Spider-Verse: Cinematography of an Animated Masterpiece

There's scenes where there's so many different things happening at the same time,
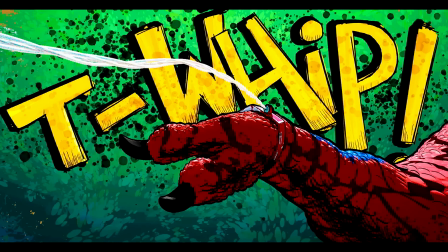but your eyes always are drawn to the main character because of composition and movements.
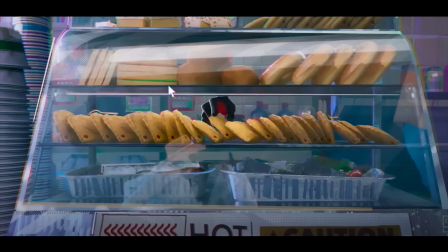So this is a very specific thing that I want to talk about, where during the action scenes, the camera stays on these very still frames. There's, it's in the center, and Spider-Verse is great at having these wide shots.
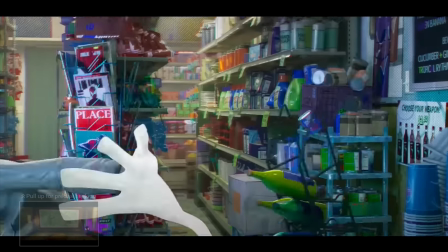See, they're staying very still, the fight is focused. The fight is focused on him because the frame is still, mostly.
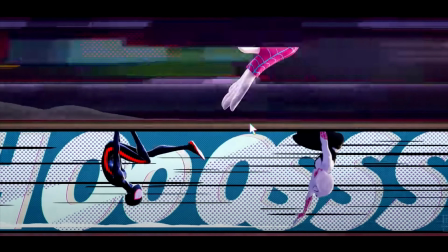Even here, it's focus on focus, these very still shots to contrast how fast they're moving.
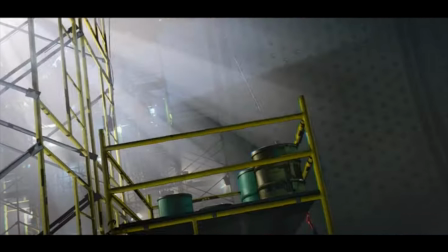Yeah, there, even that moment as the camera tracks him,
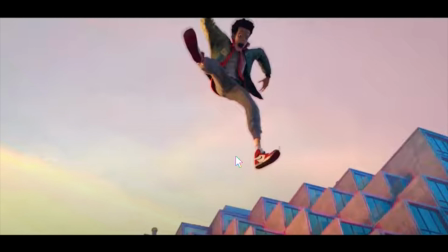it goes from being him in control, following him, and he goes a little bit out, and for a moment he's out of control, and then he's right back into it.
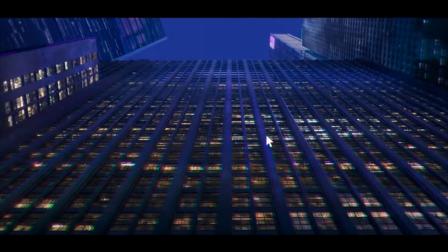I think the colors are what draw your focus in this movie like 50-60% of the time, just because of how vivid they are.
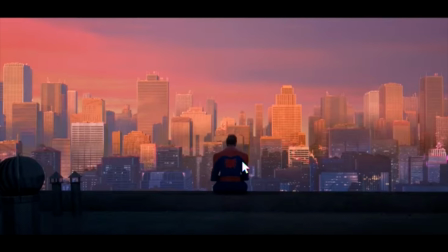This is a very commonly used shot that I don't see very much in live action that animation uses so beautifully. The next thing I want to talk about is camera movements. So I think in this film, it's different than a lot of live action, and this is the key, is because it's able to achieve a lot of camera angles that are impossible to do in live action, or at least right now, but they are able to make it still look natural.
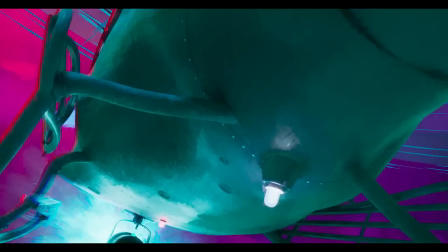And the scenes where they're fighting, swinging across the different buildings, and there's tons of different characters everywhere,
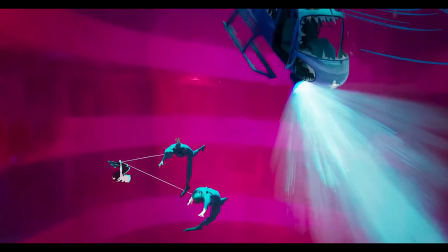it's very dynamic, kind of like draws you into the character, right? And all these different camera movements follows Miles Morales through New York City,
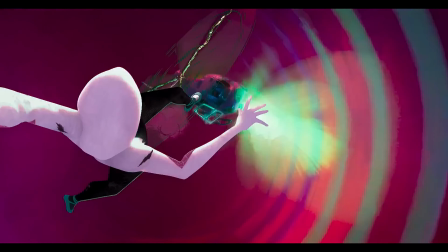through the different worlds and dimensions, seeing him fight the different characters. And it's really cool to have it where they don't keep cutting,
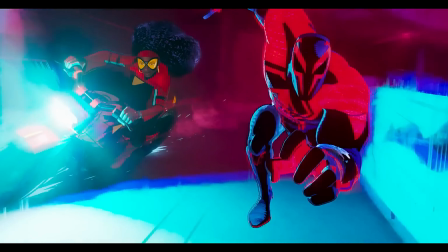because in live action it's harder to make these dynamic movements, therefore they resort to a lot of fast-paced cutting. But in this film they don't, because they don't need to, right? They have ultimate control over literally every single aspect. It's really cool to see what they're doing with the movements. It feels like we're watching someone jump off in the camera.
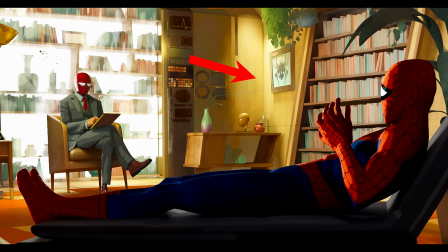Like, movement down, I think, works really effectively. You can feel this glow from all the neon lights. And I noticed that when the camera tilts up a little bit, there's like an anamorphic lens flare that happens in the animation. I mean, looking at these clips and seeing the camera movement, paying attention to that specifically,
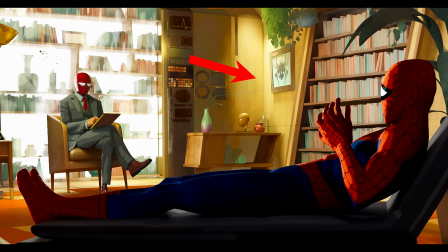I also noticed that I think it just resembles a live action camera if it was being recorded live action. I think in live action, you gotta mask a lot of things and cut it away immediately. With this animation, we're able to kind of sink into this world of animation.
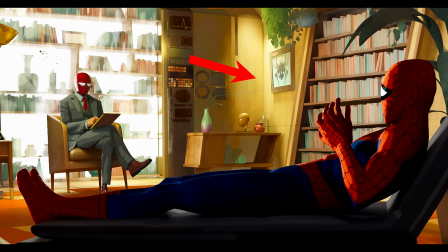They have a lot of really unique and dynamic camera angles and movements that sort of really embody the idea of Spider-Man. I've been a Spider-Man fan my whole life, and I feel like in every live action iteration, there's always something missing.
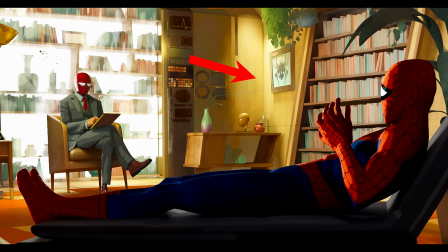Something about, I think, the way the characters move or the way the camera moves just doesn't quite feel real. It doesn't feel dynamic enough. And I think that's something this movie did so perfectly. You'll notice that some scenes where Miles is just in normal everyday clothes, he's still moving,
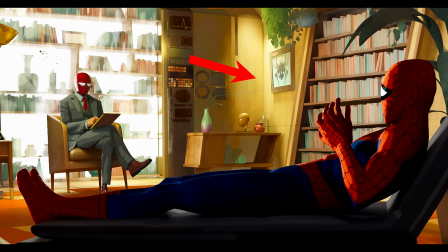and there's these awesome one takes where he's like climbing through hallways and he's like putting on his suit in his room that just feels so Spider-Man-like. It feels like a comic book come to life. This is all of the right principles of cinematography shown in the shot right here.
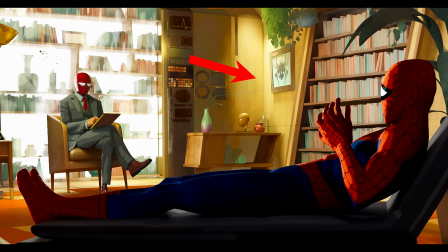Like you said, backlighting, subject adds a ton of depth, and that's what's happening here. And it's also kind of distinguishing the different layers of the shot. The darkest parts of shadow are in the foreground, and the brightest parts are in the background in that back wall layer.
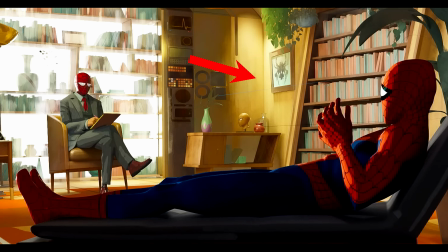And then we have this mid-ground-ish area that's also very evenly lit where that painting and the wall is. And it's kind of like, in a way, adding to that suspense of, our eye somehow like draws to this area, what's going to happen in that. And then, of course, all those Spider-Men burst in.
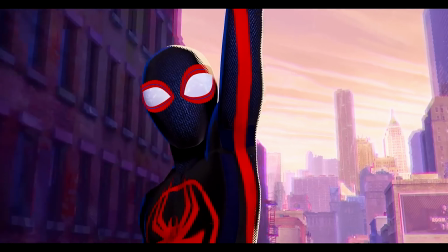This sequence right here is one of my favorite from the movie because of how standard this coverage is of this two-person dialogue scene.